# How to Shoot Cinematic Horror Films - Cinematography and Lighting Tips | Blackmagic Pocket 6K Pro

Alright well I hope you guys enjoyed that little tiny excerpt of a horror film. We threw that together in the last few days. It's been a little while since I've shot a horror film so I thought it'd be kind of fun and interesting to see if we could gain any more insight into the process. So let's take a look at the tips and tricks we learned. It's not an exhaustive list, it's just some tips and tricks that I have learned over the process of shooting a few horror films. Let's take a look.
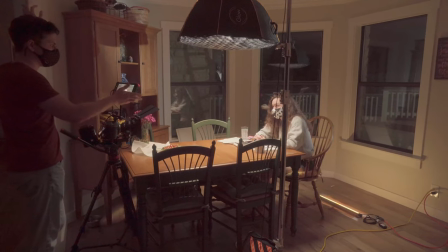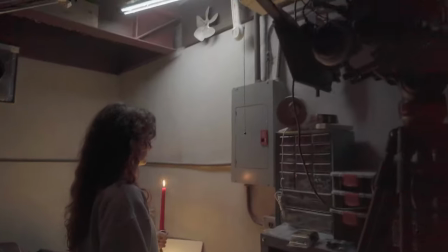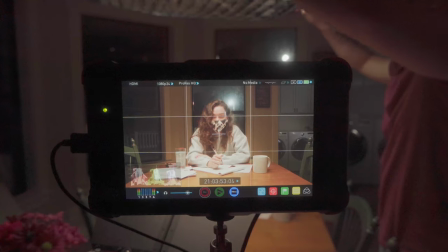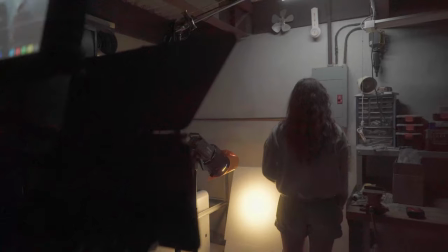Now any good horror film will try to build suspense and tension and it really does make the payoff that much sweeter but how do you do that? How do you go about it. So lighting is actually a great way to really build the suspense and tension. And it's not really the first thing that comes to mind when shooting a horror film. I mean, sure, stylistic choices, you know, very dramatic lighting, very low-key lighting, that of course jumps to mind. But how do you build suspense with something like that? Well, in my view, at least, it's really about creating a subjective look that really reflects the inside feelings of the main character.
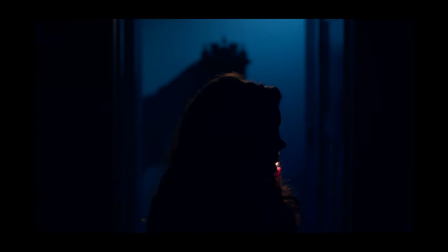[3:15]
So, I mean, this is really where you can play around. You can make things over dramatic looking, you can bring in gelled lights and just really kind of blow out the color. It's it's a very subjective process that obviously you have to figure out with the director and what they're thinking,
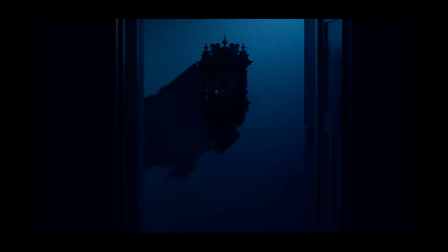[3:28]
but horror films especially really let you kind of push the envelope in a lot of ways. Keep in mind when making setups, although not all lighting has to be motivated,
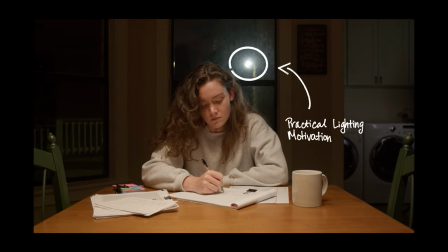[3:37]
you generally want to keep lighting mostly motivated through different practicals or different lights that would make sense in the environment.
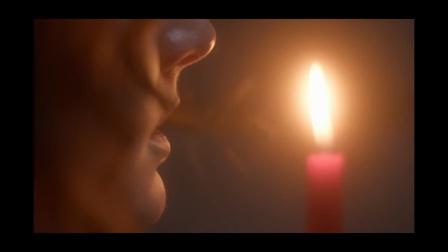[3:44]
Otherwise you kind of risk just confusing the viewer. So have fun but at the same time really choose wisely about where you want to put those specific experimental type shots.
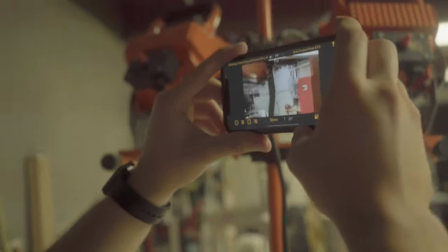[3:53]
So let me put my money where my mouth is. Let's break down a few of the setups from the very very short horror film you just saw. So first I'll break down the dining room scene where you saw Colleen writing at the very beginning and then we'll kind of move on from there.
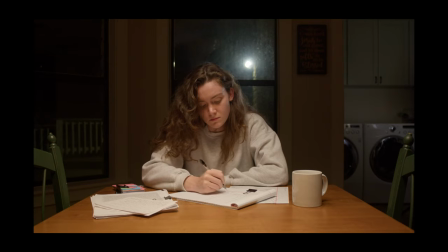[4:09]
So this shot was actually lit with a double-diffused softbox that was bouncing down onto the table itself.
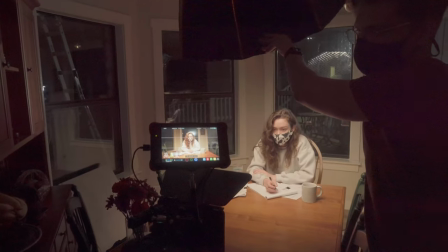[4:15]
So it gave Colleen a little bit of fill and then at the same time it was slightly hitting her face directly.
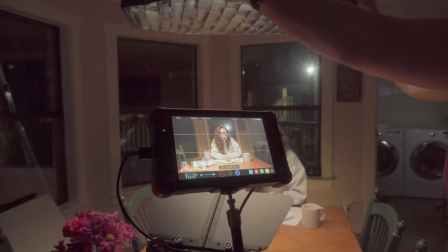[4:21]
So this kind of gave her some good definition on the top while also filling in some of the shadows. Now next I noticed that there was a floodlight outside and this is kind of where the motivation thing comes in. I wanted to use that practical to motivate a slight rim light on her that ends up actually turning more into the key as the shot goes on once the power goes out.
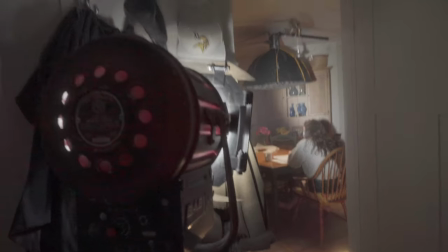[4:41]
So what I ended up doing was I put a Fresnel 1K in the laundry room so that it was directed at Colleen at the back
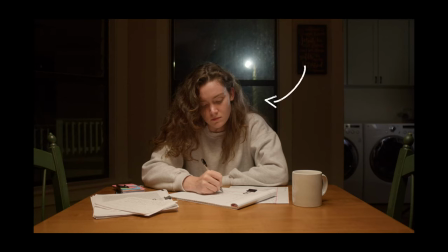[4:48]
of her head and this kind of gave her a nice little outline that we saw and then once the lights went out it ended up kind of filling in a little bit of her face and at that point we actually added a reflector board to the opposite side of her face so that I could fill
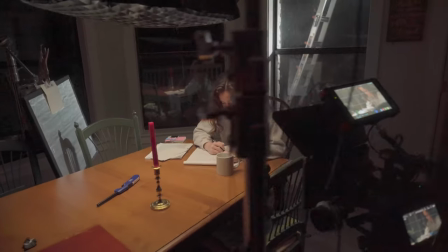[5:02]
in the other side and what we ended up using for reflector board was the pizza box that I talked about in the last video. So if you want to learn more about that, go check out that video. Now, next we'll actually jump to the hallway shot.
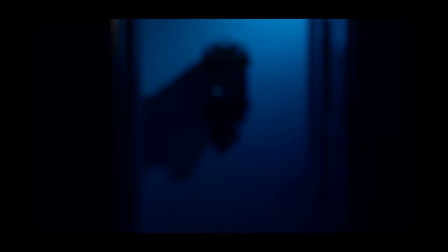[5:14]
Now, what I really wanted is the candle itself to motivate the rim light around her. I know it was a little extreme, but this is kind of where I took the subjective stylistic liberties. So as far as what I did, I actually had a 1k fresnel that was pointed at the wall with barn doors and a moonlight gel on it that I kind of used to shape the light.
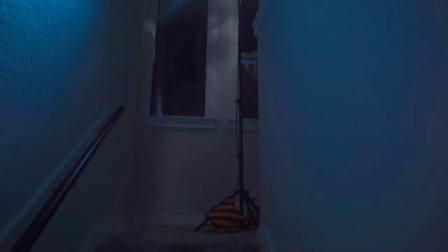[5:34]
That would give it the motivation of being the moon going through a window. And in front of that, above the hallway, I actually had another Fresnel.